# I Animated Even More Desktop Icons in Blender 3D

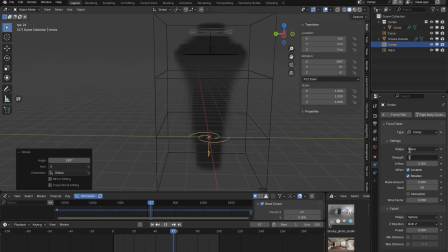And the idea would be there would be this vortex that pops in as that light and speed gets faster and faster,
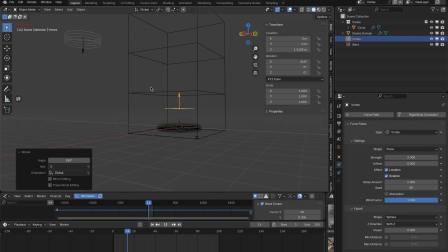and it would show the Apple logo going backwards from its current iteration all the way to the beginning,
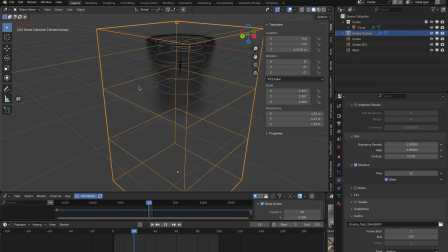the very first Apple logo they ever made back in the 90s or 80s,
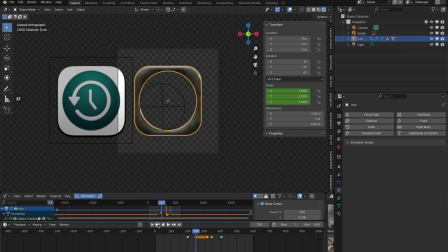and basically just show the history of the logo going backwards really, really fast, maybe repeating a few times to indicate what Time Machine does.
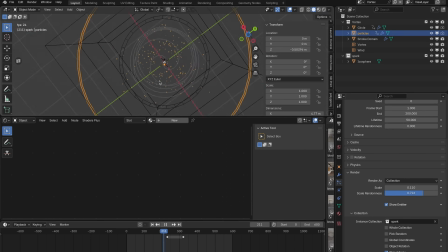And I tried over and over and over again to get this smoke simulation to look how I wanted,
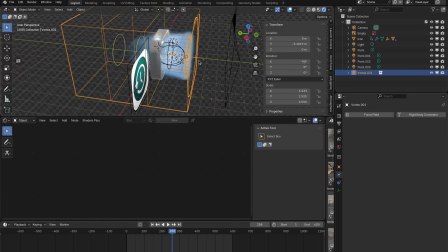and I just ultimately could not get an effect that I was happy with.
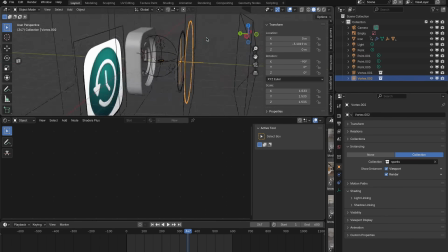And so after probably 7 or 8 hours of fiddling with this thing,
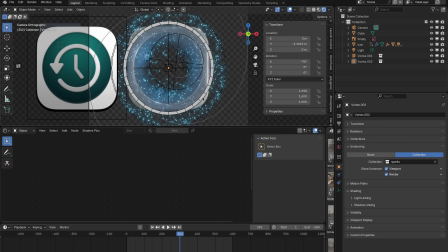I scrapped it and I went back to the drawing board to do a purely particle simulation.
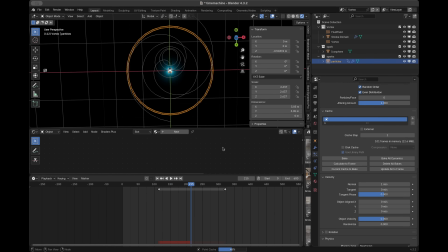For this, I created a simple simulation, but with a lot more particles than I'd been previously using.
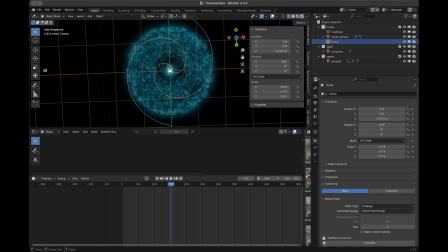And to get that sort of moving inward, but not totally occluding the entire circle effect, I shortened the lifetime of the particles so they would die out before they reached dead center.
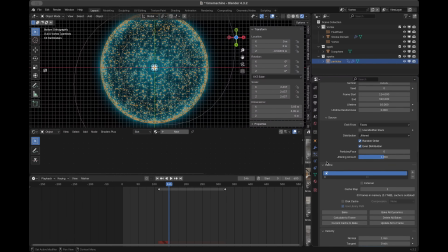To add the spinning effect, I added a vortex force field and a wind force field just to push the particles up slightly as they were spinning. Then I baked the simulation and took a look at my results. With the simulation baked,
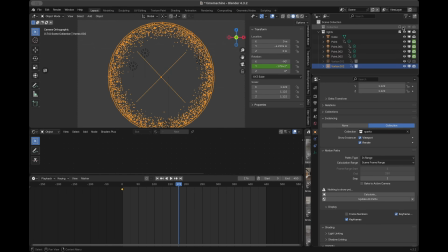I moved back out of my scene that I'd been using to simulate and into my main scene, and I created a collection instance of the simulation because I had it in a collection,
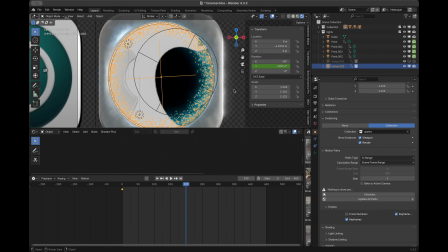and I animated some rotation onto that collection.
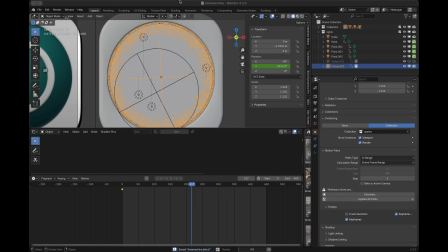And that effect is just going to help heighten the amount of motion blur on the particles to beyond what I would get from just the particle's motion itself.
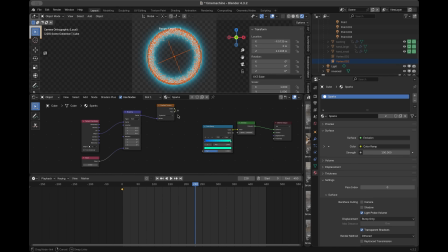When I was happy with how the simulation looked, I moved on to working on the materials. And for the materials, I just used a simple emission material, and I copied the cool part of my
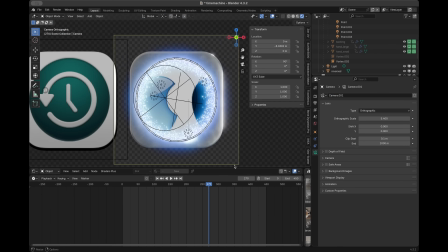gradient setup that I'd used on the background and used that to control a color ramp
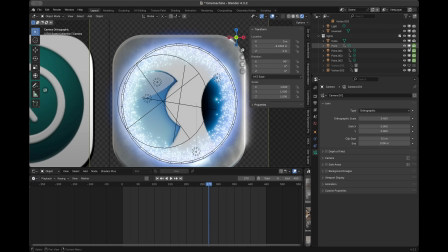between a blue and green texture to give it this kind of cool fading blue and green look that would swirl as the particles swirled.
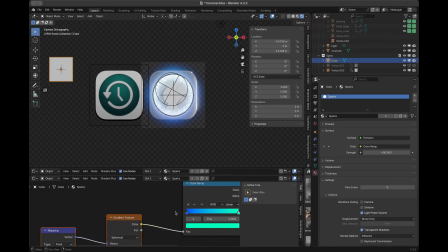Finally, to make the transition between the particle system and the solid background, I just keyed the objects themselves in the outliner,
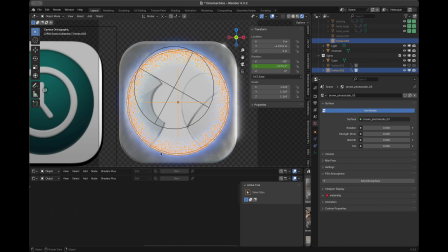very simply just setting the visibility from off to on, render visibility from off to on,
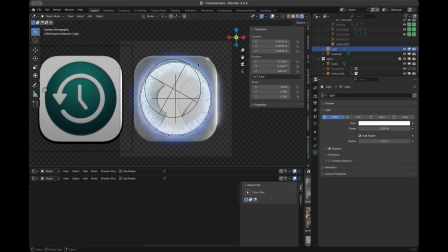one frame to the next. Nothing super complicated, but honestly, I've always found that the simplest tricks are often the most effective.
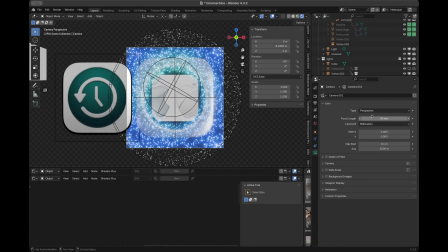And here's what the final result looks like.
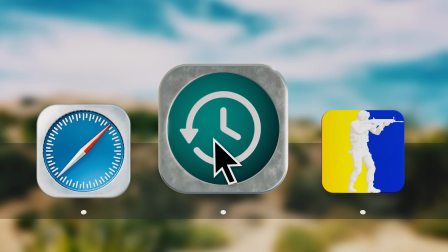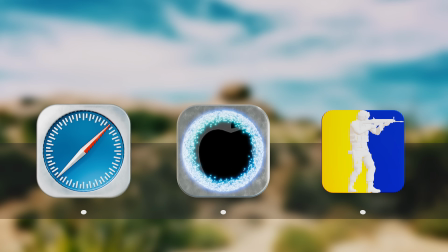And that about wraps it up for this one.
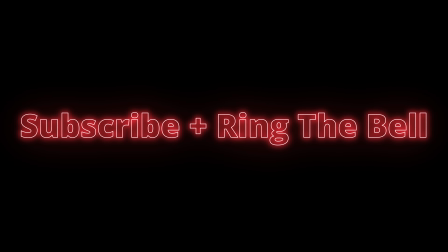So I guess that means it's my time to remind you to ring the bell, subscribe to the channel if you haven't, join the Discord, and remember, never stop learning.